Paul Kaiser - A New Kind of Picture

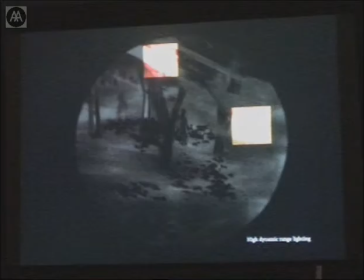1209s
And in fact, the incredible richness of the playground image of lighting and a sense of weather and so on and so forth is entirely a kind of emergent property. None of it was modeled in or carefully structured in that way.
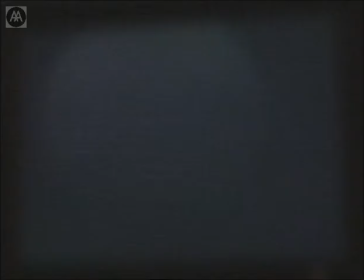1226s
So here's an example of that. you get from a different scene some truly bizarre shapes that don't play very well on my laptop.
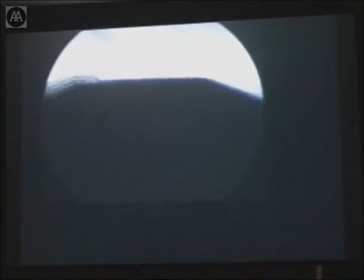1235s
But this is from the ice storm scene, where the heightened lighting gives it this amazing abstraction.
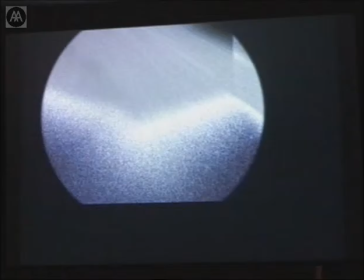1243s
And you'll see what it, as we come out, what it's from.
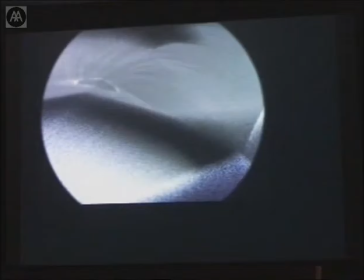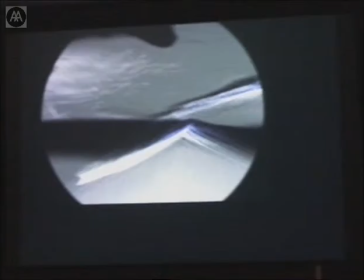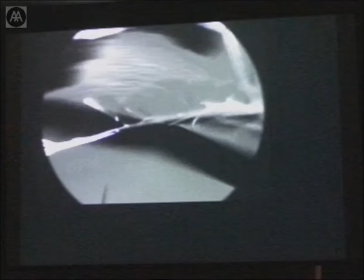1261s
It's essentially the lighting around the branches of a tree and the horizon line in a rock.
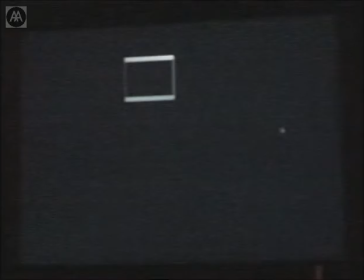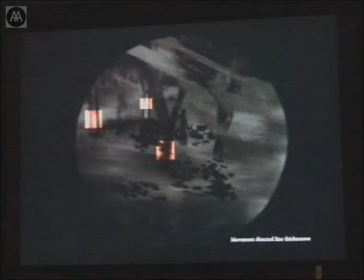There's also a responsiveness this in the image of line to movement and depth. So lines aren't simply fixed.
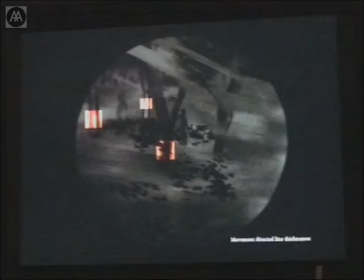1288s
We don't just model a line and let that line change just by its position in relation to the camera,
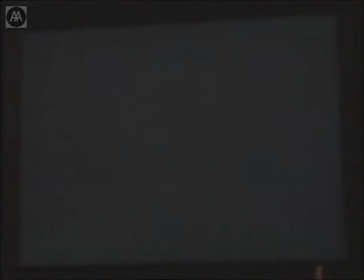1295s
but rather it responds to that in a fairly rich way. So let me show you that.
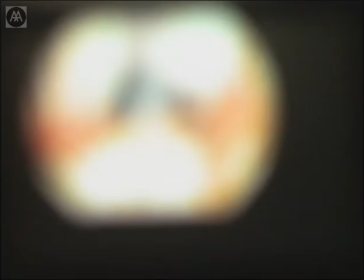1304s
I think I have two examples of that.
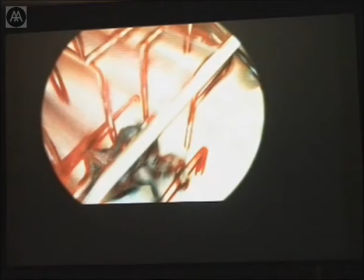1307s
So here you can see as the camera passes over the jungle gym, And the lines of the jungle gym keep changing,
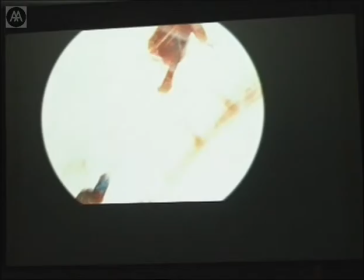1315s
as in fact do the crosshatch patterns.
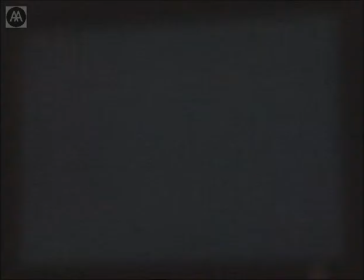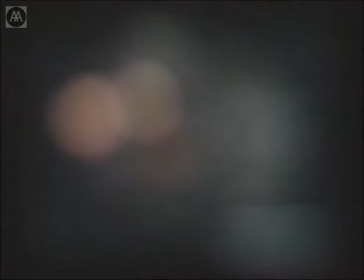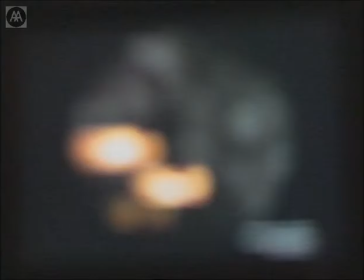1333s
The other thing that we use is that the scene is very, very simply composed.
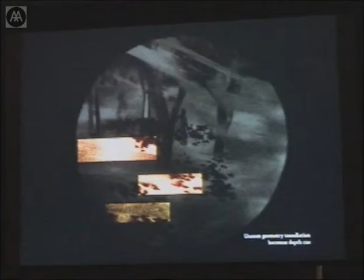1338s
If you see it in its 3D model, it's much simpler than most scenes, very sparse. But we use some of the artifacts of that and heighten them in the image.
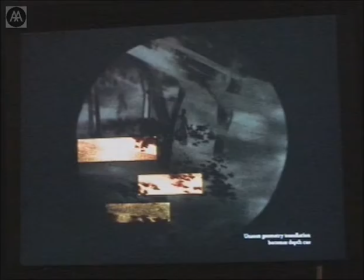1351s
In this case, to give kind of an odd sense of depth cue from the tessellation of the ground plane.
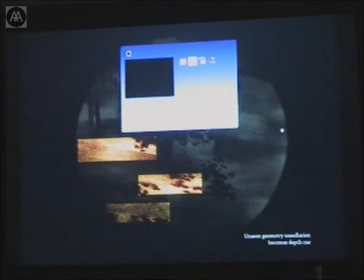1358s
This is very simple geometry of the mesh of the ground. It's a kind of striated image that you read as depth.
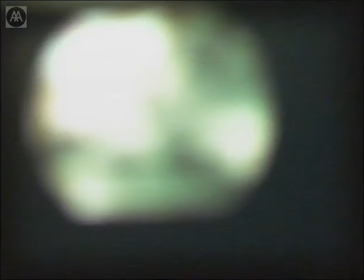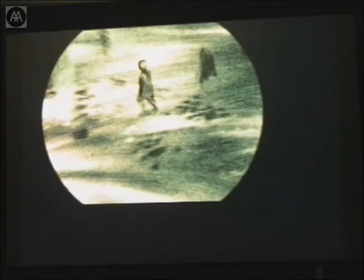1372s
See all those slight diagonal lines are that.
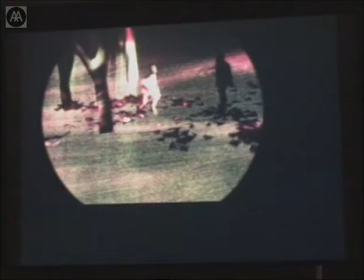1376s
And you'll see, I think in a moment, a more pronounced seam.
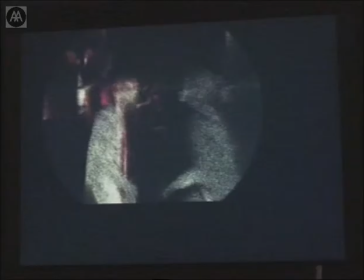1382s
Yeah, there are several.
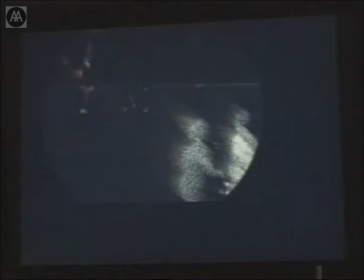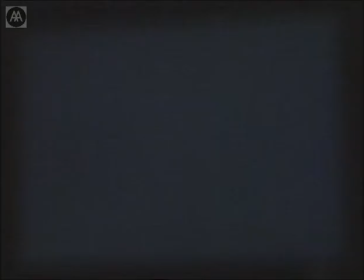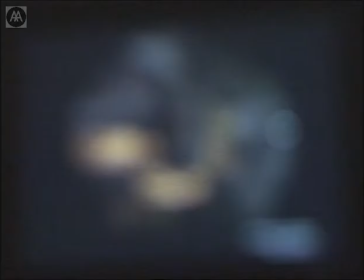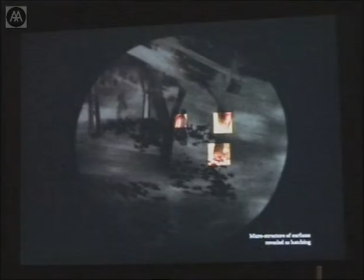1411s
The other important idea is that each, although again, we didn't model this in, in fact, there are no texture maps in the piece, the sort of the microstructure of individual objects is revealed through cross-hatching. It's done procedurally.
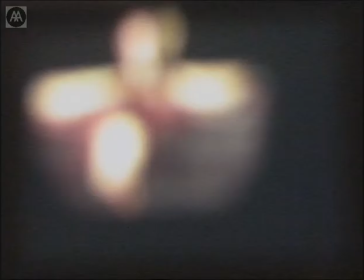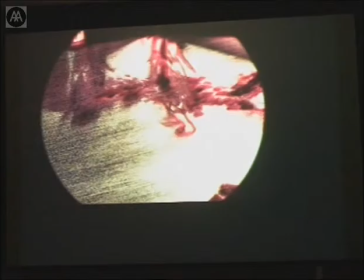1437s
So if you just concentrate any one object, like the figure or tree or something, you'll see how the hatching of that changes dynamically.